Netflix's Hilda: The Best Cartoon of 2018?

Hello everyone and welcome to Toon Reviews, the show that reviews cartoons both old and new to give them the final rating of Squash It, Watch It, or Box It. And today we're going to be reviewing the much anticipated Netflix series Hilda.
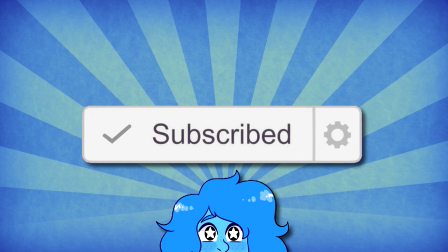0:26 But before we get into that, I wanted to remind everyone to subscribe and hit that bell icon so that you don't miss any notifications from me.
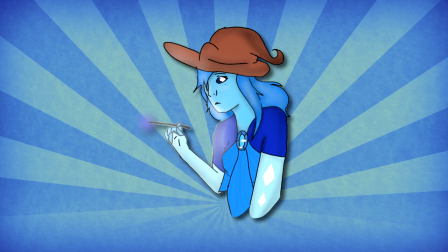0:32 Today's featured fanart is by Little Skittle in the community discord.
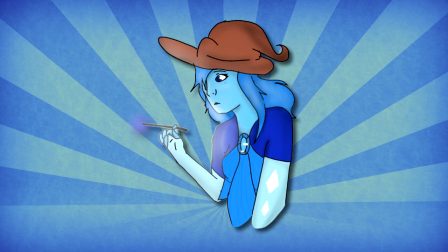0:35 If you have a fanart that you'd like me to feature on the channel, you can send it to me on any of the links on social media sites below or in the community discord itself.
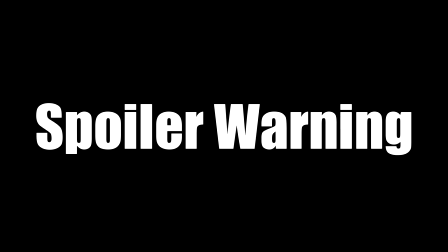0:42 It doesn't matter what your skill level is, I'll feature it regardless. This is also just a super quick warning, but there will be spoilers in this video.
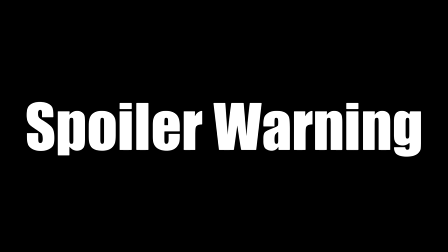0:50 However, as it was pointed out to me in the comments section of my last video, this may be counterintuitive to the people watching this review to see if this series is worth watching or not.
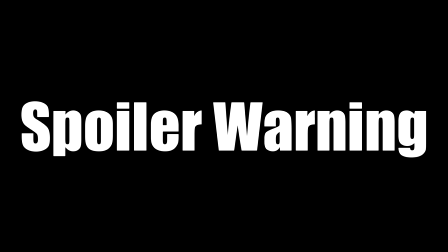0:58 For that reason, I will be warning you when I'm about to talk about a spoiler and then put a timestamp on screen to where you can skip past that spoiler.
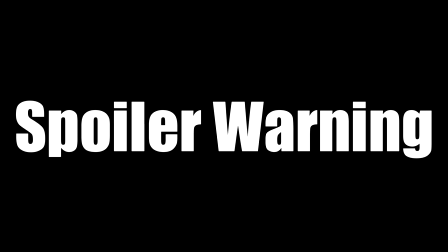1:05 That way people who want to avoid spoilers can still watch the video and get an idea of what this show is about and if they want to watch it or not.
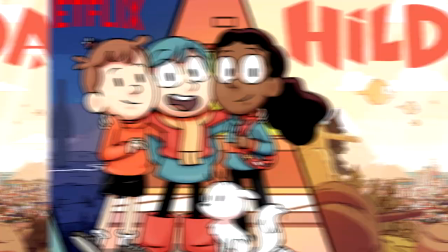1:11 Now that we got all of that out of the way, it's time to get into the rest of the video. For those of you who don't know, Hilda is an animated series on Netflix.
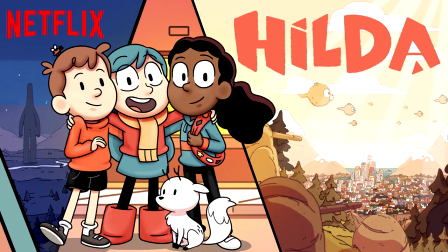1:18 It was released on September 21st, 2018 with 13 episodes in total, each episode being approximately 24 minutes in length.
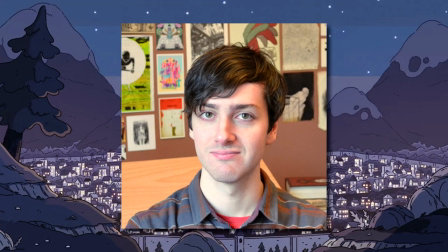1:26 It's based off of a graphic novel by the same name. The writer of the novel and creator of the animated series is a man by the name of Luke Pearson.
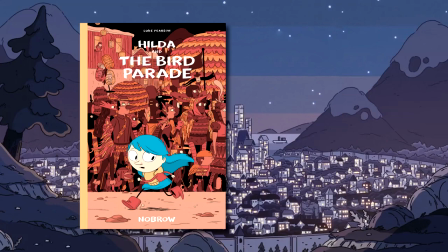1:33 There's a total of 6 graphic novels of Hilda. Their names are Hilda and the Troll, Hilda and the Midnight Giant, Hilda and the Black Hound, Hilda and the Bird Parade,
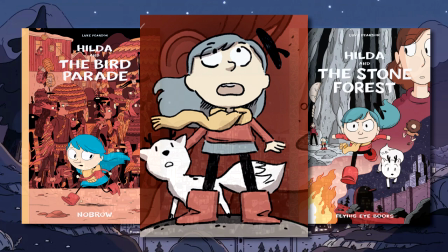1:41 Hilda and the Stone Forest, and an up-and-coming unknown addition to the series that is currently untitled. The animated series stays very true to the graphic novels, the subject material contained in these books being a subject of full episodes and plot points. This is one of those rare instances when a show adaptation remains just as charming as the book it's based off of. And of course, that brings us to the very first subject of discussion on this video, the art and animation. Hilda is a beautifully animated show that feels like a children's storybook that came to life, creating the illusion that the characters on the page started to move.
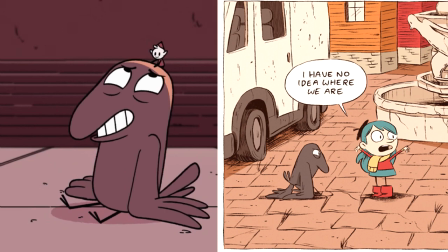2:17 That's basically the best way I can explain how this show itself looks. As far as the art style, it remains pretty faithful to the graphic novel's style, albeit the style was changed slightly.
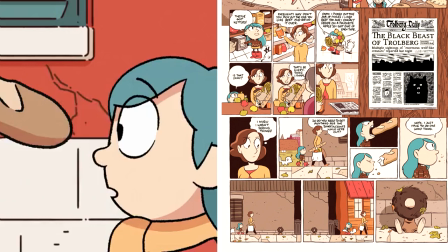2:26 This was probably to make the animation process a little easier on the animators.
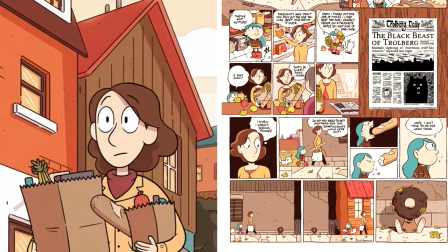2:30 But this isn't necessarily a bad thing, as I find the art style in the show to be just as visually pleasing as the one used in the graphic novels.
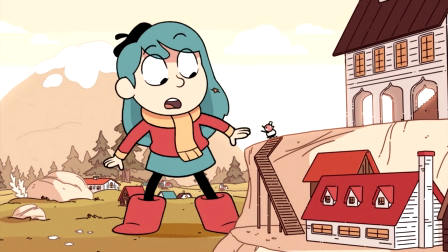2:38 It still has the same unique feeling to it. One of the first things that I noticed when I started watching the series was the limited color palette.
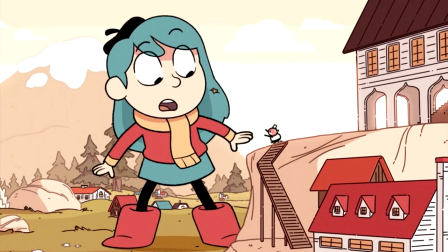2:45 While the show works with a limited color palette, it doesn't feel like its inhibitor in any way, shape, or form.
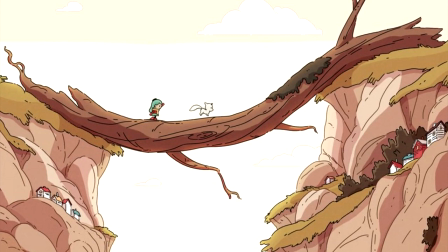2:50 For example, the daytime palette, they generally use reds, teals, white, black, brown, and green.
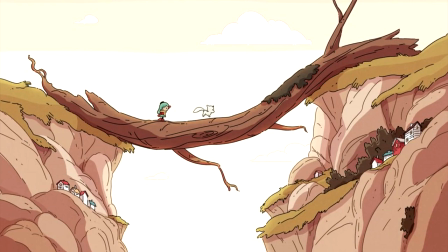2:55 This is a bold move and something they commit to all the way through the series.
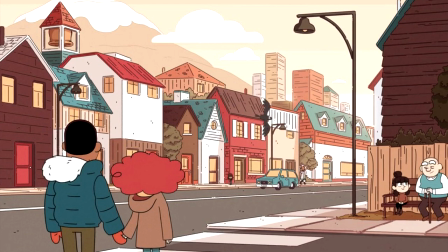2:58 Each background and environment feels extremely lifelike and magical, despite their small variation of colors.
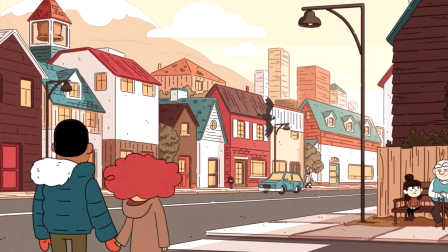3:04 And even though these palettes are small, the colors paired together work harmoniously with one another, creating a unique and memorable experience for the viewer.
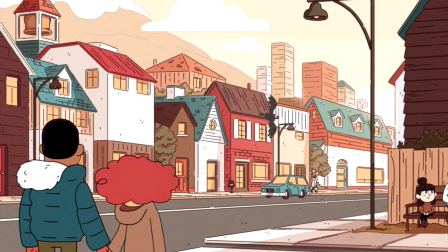3:12 In my opinion, the limited color palette makes it even more obvious that this series is a graphic novel adaptation.
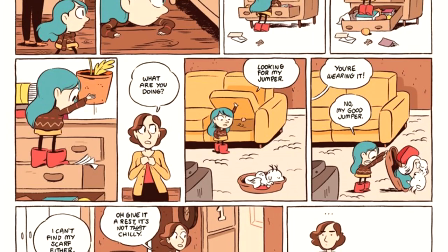3:18 This is because graphic novels and prints generally use limited color to save on costs, or because of technological limitations.
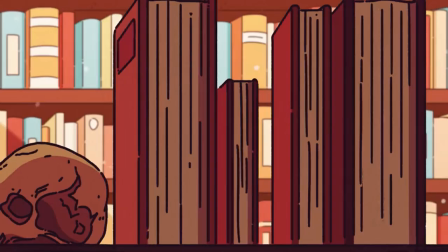3:24 To see this also transfer over to the cartoon itself is something that I love and think is executed very well.
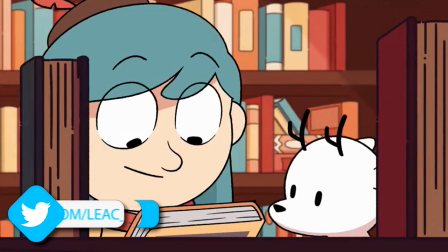3:30 And I think another reason it's able to retain its storybook-like vibe is because of the line work.
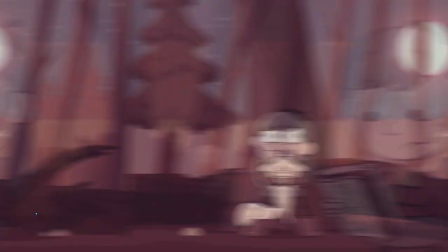3:35 It almost looks like the lines themselves are drawn with a crayon-like medium. They have very obvious imperfections to them that add to that effect.
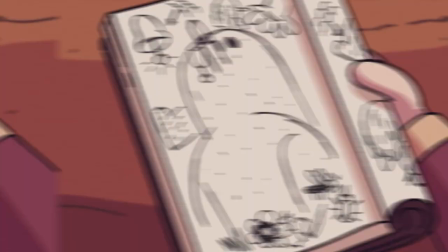3:42 It makes it look like something which was drawn in pencil and just began moving around the page. This line style also translates well within the animation itself.
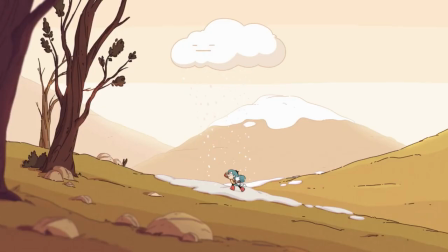3:50 The way the lines move within this style I find to be mesmerizing and has such a unique feel to it. Most animated shows don't take this route in terms of style, and it's nice to see that they took the risks and dared to be different.
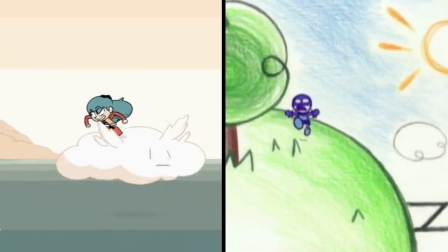4:01 In fact, the style of this show heavily reminds me of Nickelodeon's Chalk Zone, which was another very visually interesting cartoon.
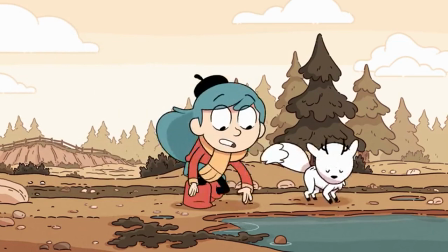4:08 They also have these background sprites to use from far away angles, which remind me of the way Steven Universe shows their characters from a distance.
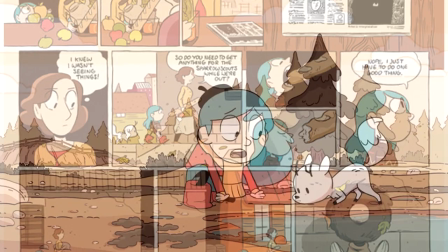4:15 These background sprites are simplified versions of the characters and play homage to the graphic novels, as this method is used in them as well.
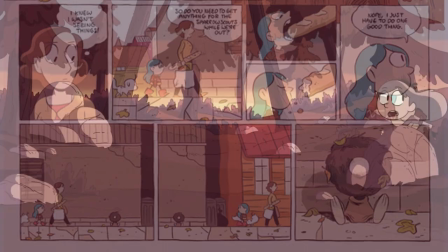4:21 It never feels cheaply done and is well executed.